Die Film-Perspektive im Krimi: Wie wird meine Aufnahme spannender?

Hallo Kids, Teens und Krimi-Spielfilmfilmer. Nachdem ich euch im vorherigen Tutorial etwas über die Bildausschnitte erzählt habe, geht es nun um unterschiedliche Perspektiven, die ihr dabei einnehmt. Als Filmer entscheidet ihr, aus welcher Position der Schauspieler aufgenommen wird. Damit habt ihr, vor allem im Krimi, ganz tolle Möglichkeiten. Euer Motiv wird durch die Wahl einer besonderen Perspektive, zum Beispiel groß und gefährlich, oder klein und ängstlich dargestellt. Aber fangen wir mal bei der am häufigsten eingesetzten Kamerasicht an, der Normalsicht.
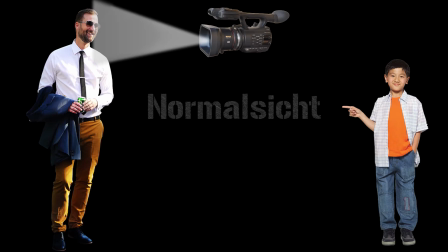Bei der Normalsicht filmt ihr aus der Augenhöhe. Aber nicht aus eurer Augenhöhe, sondern aus der des Schauspielers. Das heißt, das Objektiv sieht direkt in seine oder in ihre Augen.
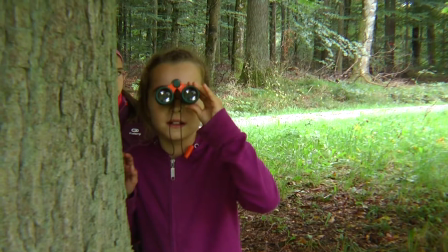Schaut der Darsteller nach oben oder nach unten, so verlässt die Kamera ihre Normalsicht und filmt nicht mehr geradeaus,
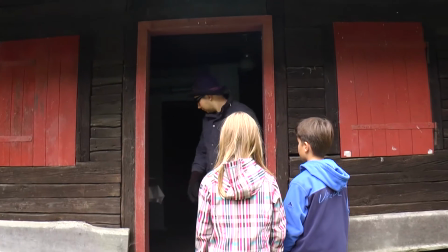sondern ebenfalls nach oben oder nach unten.
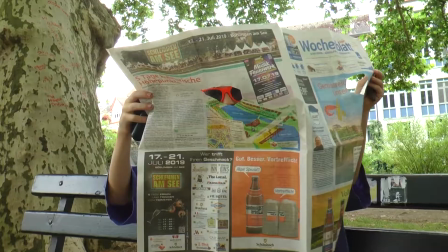Das bedeutet, unterhält sich ein kleinerer Schauspieler mit einem größeren,
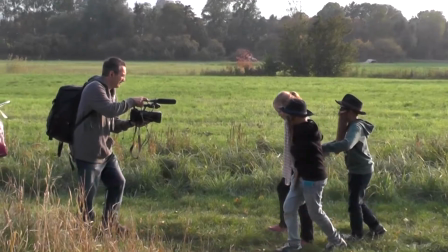so nimmt die Kamera eine Untersicht oder, wenn der Fall andersrum liegt, eine Obersicht ein.
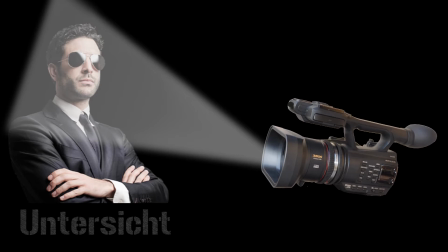Untersicht bedeutet, dass ihr die Kamera ungefähr auf Bauchhöhe haltet und dann leicht schräg nach oben filmt.
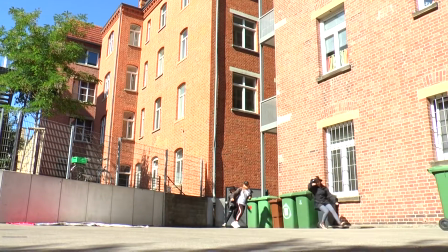Diese Sicht erzeugt bereits eine leichte Spannung. Im Hintergrund stehende Gebäude kippen nach hinten und sind fast bis zur Spitze sichtbar.
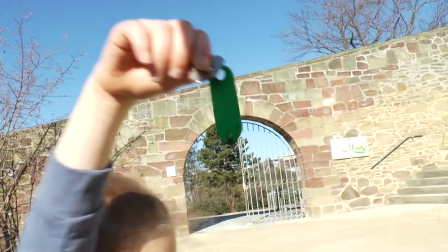In diesem Beispiel seht ihr, wie ein Mitglied der Kinderbande ein wichtiges Beweisstück findet.
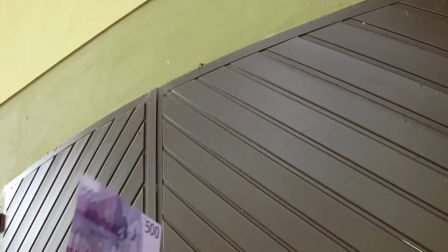Auch hier bietet sich das Filmen aus der Untersicht an.
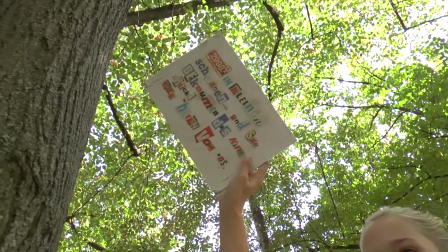Am besten setzt ihr sie ein, wenn euer Schauspieler überlegen, schlau, allwissend wirken soll.
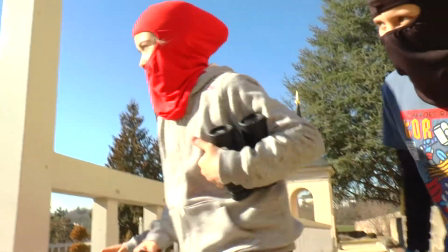Ein Gangster wirkt bedrohlicher, als wenn ihr ihn aus der Normalsicht aufnehmt.
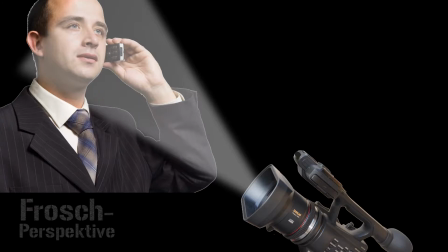Nun geht es noch ein Stockwerk tiefer, in die Froschperspektive. Dazu müsst ihr schon ganz schön in die Knie gehen.
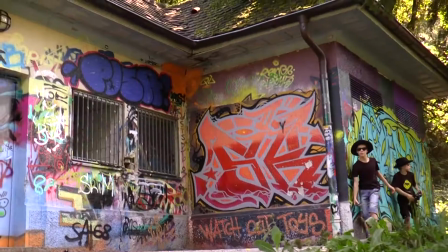Die Kamera zeigt steil nach oben und filmt den Darsteller aus der Sicht eines Frosches.
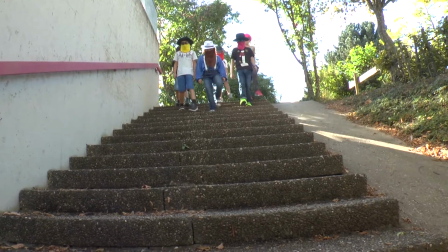Vielleicht befindet ihr euch dazu während der Aufnahme an einem tiefer gelegenen Standpunkt.
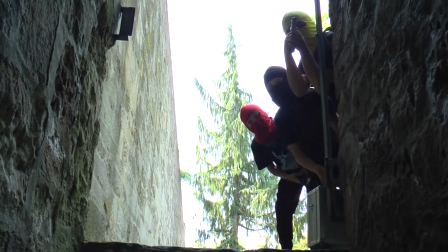Entscheidet selbst, ob ihr den Schauspieler in einer halbtotalen oder in einer halbnahen Einstellung filmt.
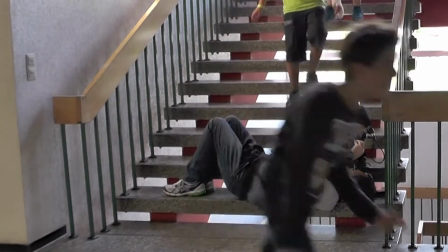Das ist jetzt schon viel spannender, als wenn ihr dieselbe Aufnahme aus der Normal- oder Untersicht drehen würdet.
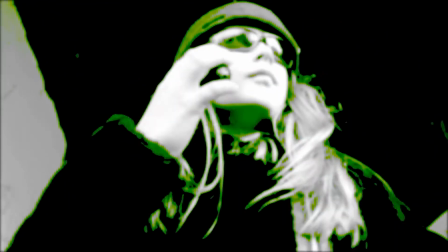Ein böser Mensch wirkt richtig bedrohlich, ja sogar übermächtig.
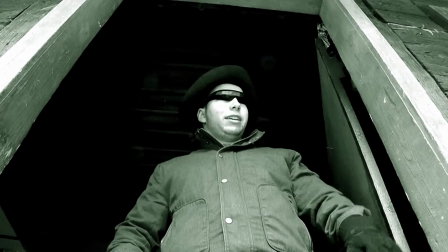Er schaut auf den Schwächeren herab. Man hat nicht das Gefühl, dass ihm irgendetwas passieren kann.
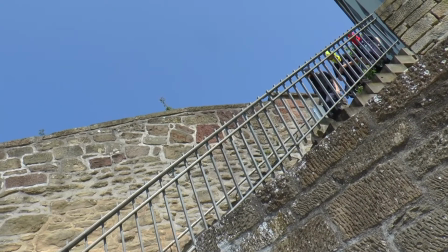Bei dieser Gangsterverfolgung wurde die Kamera zusätzlich in Schräglage gebracht, um die Spannung zu steigern. Ihr seht, mit einer Perspektive unterhalb der Augenhöhe erzeugt ihr extreme Spannung. Nun gehen wir in die andere Richtung und filmen aus einer Position oberhalb des Darstellers. Vielleicht reichen eure gestreckten Arme aus. Vielleicht braucht ihr aber auch ein Hilfsmittel wie eine Leiter, ein Einbeinstativ oder ein Selfie-Stick, auf welchem ihr die Kamera befestigt. Damit könnt ihr mit etwas Geschick von oben nach unten filmen. Bei der Obersicht ist ein solches Hilfsmittel noch nicht nötig.
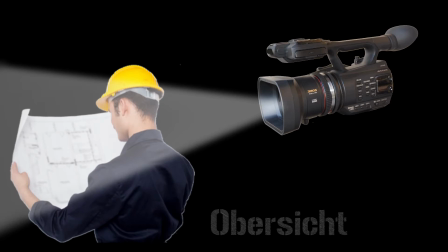Bei der Obersicht zeigt ihr etwas, das unterhalb des Kameraobjektivs liegt.
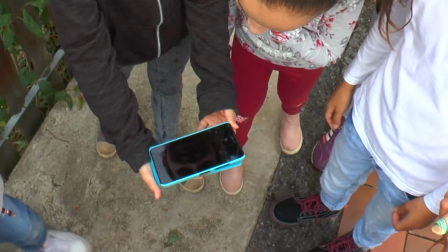Dieses Etwas könnte sich in der Hand der gefilmten Person befinden,
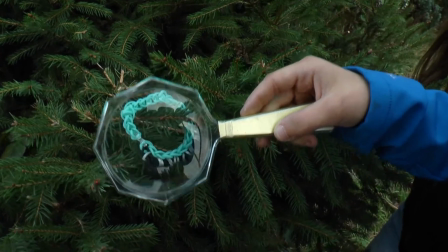zum Beispiel eine Land- oder Schatzkarte oder ein gefundenes Beweismittel.
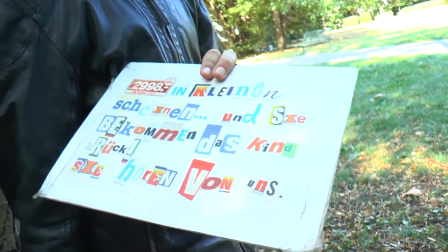Vielleicht auch das Beutestück der Gangster. Ihr gebt dem Zuschauer damit einen Überblick.
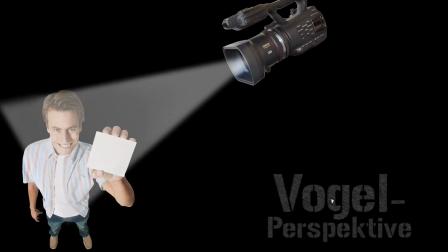Die Vogelperspektive entsteht, wenn ihr eine Position oberhalb der Darsteller wählt und auf diese herunterfilmt.